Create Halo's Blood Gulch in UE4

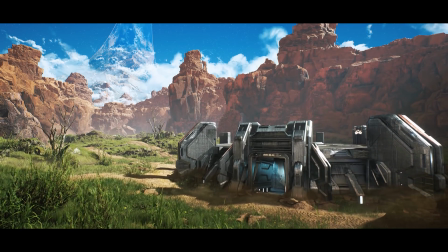Hi everyone, this is Jack from Quixel here. A few weeks ago I was given a list of concepts from which I could pick one environment and recreate it,
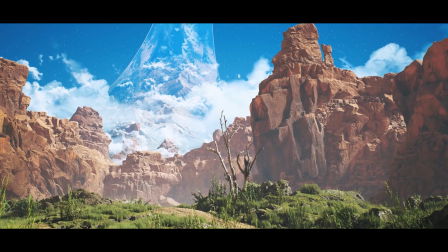and the moment I saw Halo, I knew this is what I wanted to make, as a diehard fan of the franchise who spent countless hours.
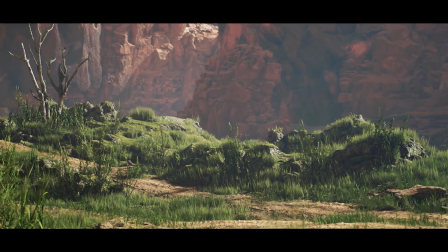In this video I'll be giving you an in-depth breakdown of how the terrain, mountains, and the sky came to be.
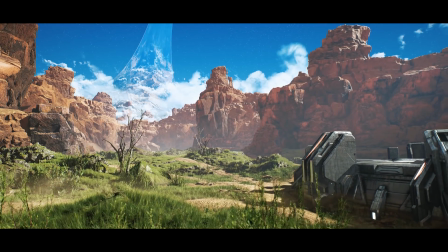If you're an Unreal user, you can recreate this map for free. Just check out the link in the description below.
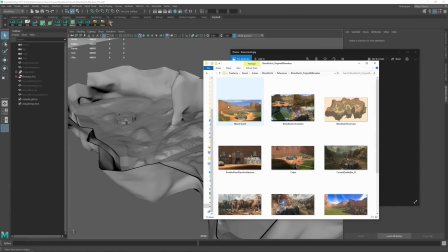With that said, let's get started. The first thing I did was I reinstalled Halo The Master Chief Collection back onto my Xbox
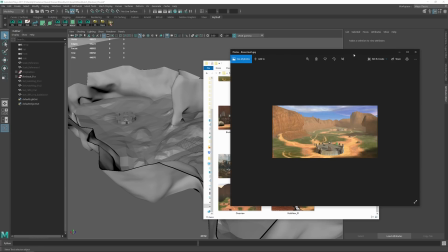One X and started looking at all the different remakes and iterations of Blood Gulch.
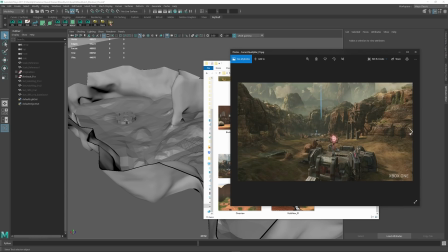I started with the original in order to re-familiarize myself with the map, and then I moved on to Halo 2's Coagulation,
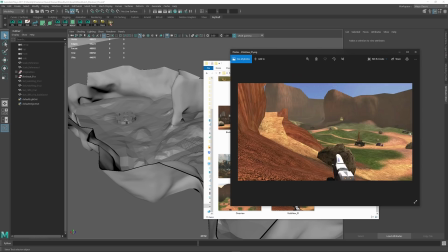Halo Reach's Hemorrhage, and of course the remastered Halo 2 version of the map.
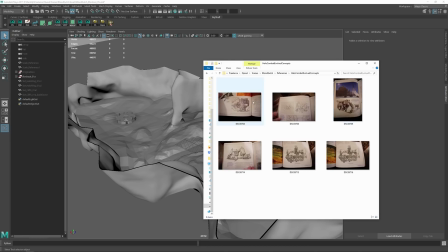After collecting in-game references, I moved on to gathering some original concept images from Halo Combat Evolved.
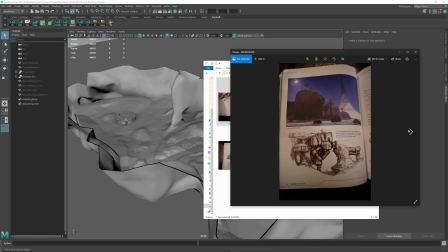That really helped me better figure out what Bungie's original vision of the game was, without technical restrictions in mind.
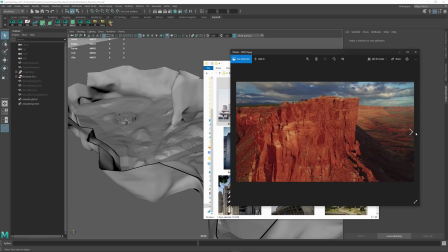It was also really important that I gather real-world references, especially for the organic elements of the scene.
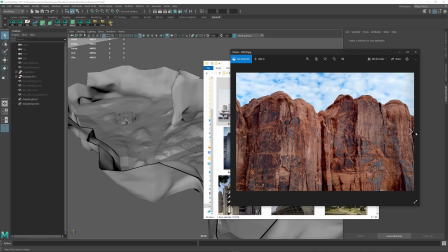Environments like this aren't very common in the real world,
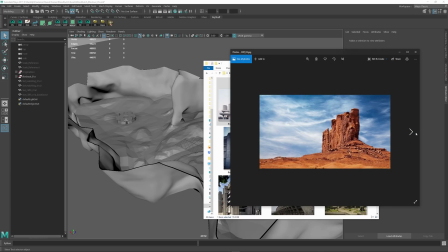so it was vital that I make proper logical connections between the desert-like part of the environment and the greenery of the scene.
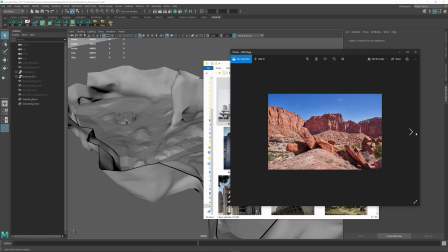I will explain in depth how I made this as realistic as possible later in the breakdown.
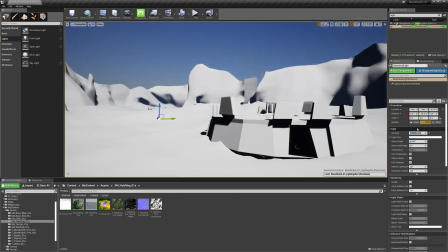Once I had the block out set up in Maya, I imported it into Unreal, placed a few cameras around where I wanted to have my primary shots,
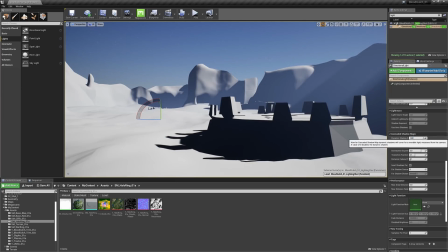and then added some basic lighting that emulated the original map's magic hour lighting.
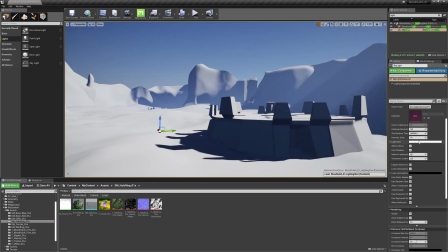After setting up my shots, I needed to adjust the block out and lighting a lot in order to achieve a look that's even more epic than the original. For example, the ring required a lot of visual trickery in order to make it feel as big as it is while still connecting the map in a way that makes sense.
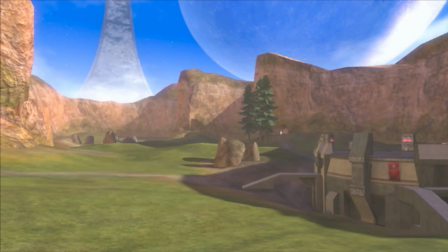For this environment I really wanted to adopt some of the original promotional screenshots of the map in order to really have a one-to-one transition from the original game to the scene that I made.
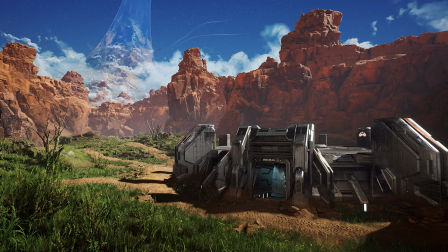Here you can see a comparison of the original image I referenced and the final version. As you can see while I started with a one-to-one block out of the original map,
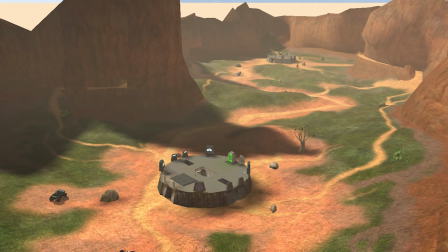I made a lot of changes in order to improve the composition and scale of the environment.
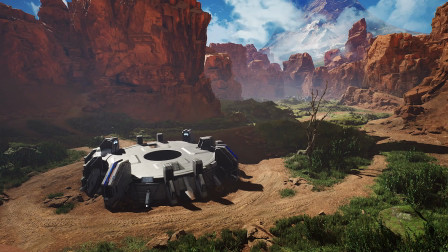For example, I made the ring much more of a focus than it might be in an official release since it's much more important to my composition, but might compromise gameplay in a game scenario.
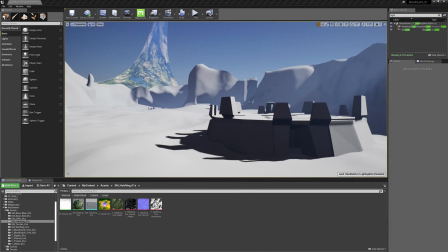With the scene now properly set up in UE4 with a basic block out, camera angles, and lighting pass done,
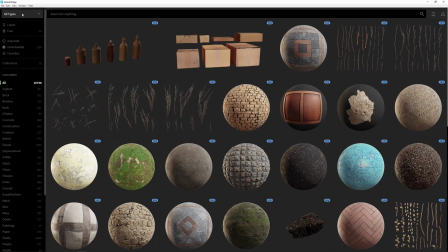I went to bridge and started looking for some rocks that would be suitable for the cliffs.
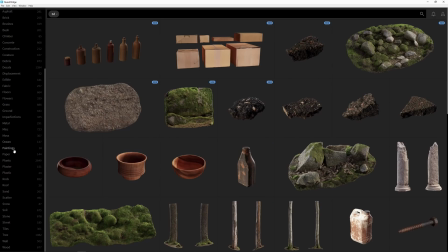For this environment, I really wanted some cliffs that had a lot of chips, cuts, and plenty of ledges to look at.
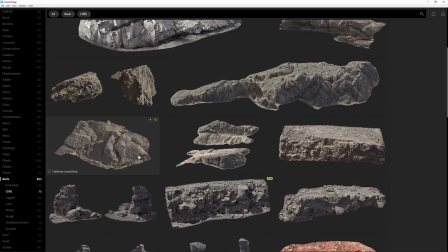I felt that it made things look really crisp and next-gen compared to the original.
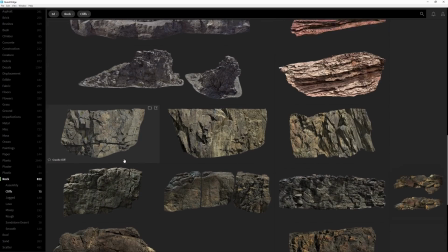The other benefit is that the rocks would catch the lighting far better than some smooth cliff sides.
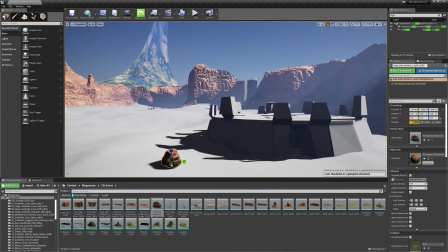When entering the layout phase, it's really important to consider ways in which you can blend the different rock surfaces you've gathered.
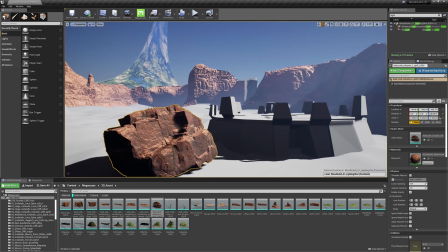Making sure the match color is always important, but something I decided to add was a sort of z-up shader to display an even-colored sand across all of the rocks.
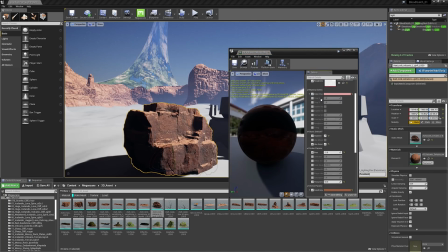This gave the rocks a similarity to one another that really helped make everything look like it belonged together.
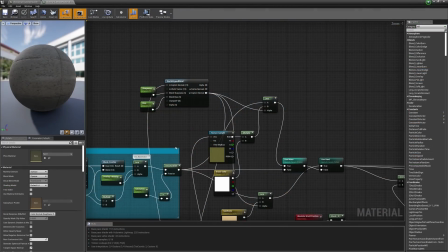To do this I connected a world aligned blend node with explicit normals into this linear interpolate node,
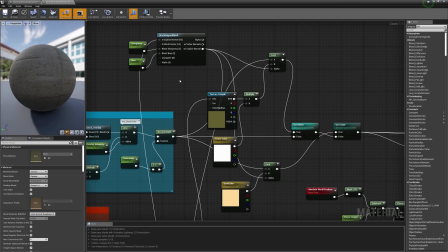then connected my main albedo into one channel and my other textures into the other inputs.
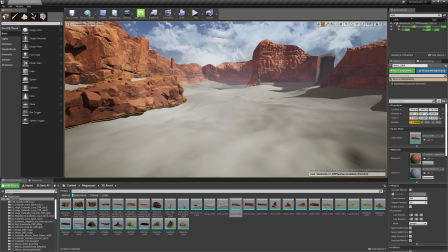The layout phase is probably one of my favorite parts of making environments because you can see a lot of progress in a very short period time.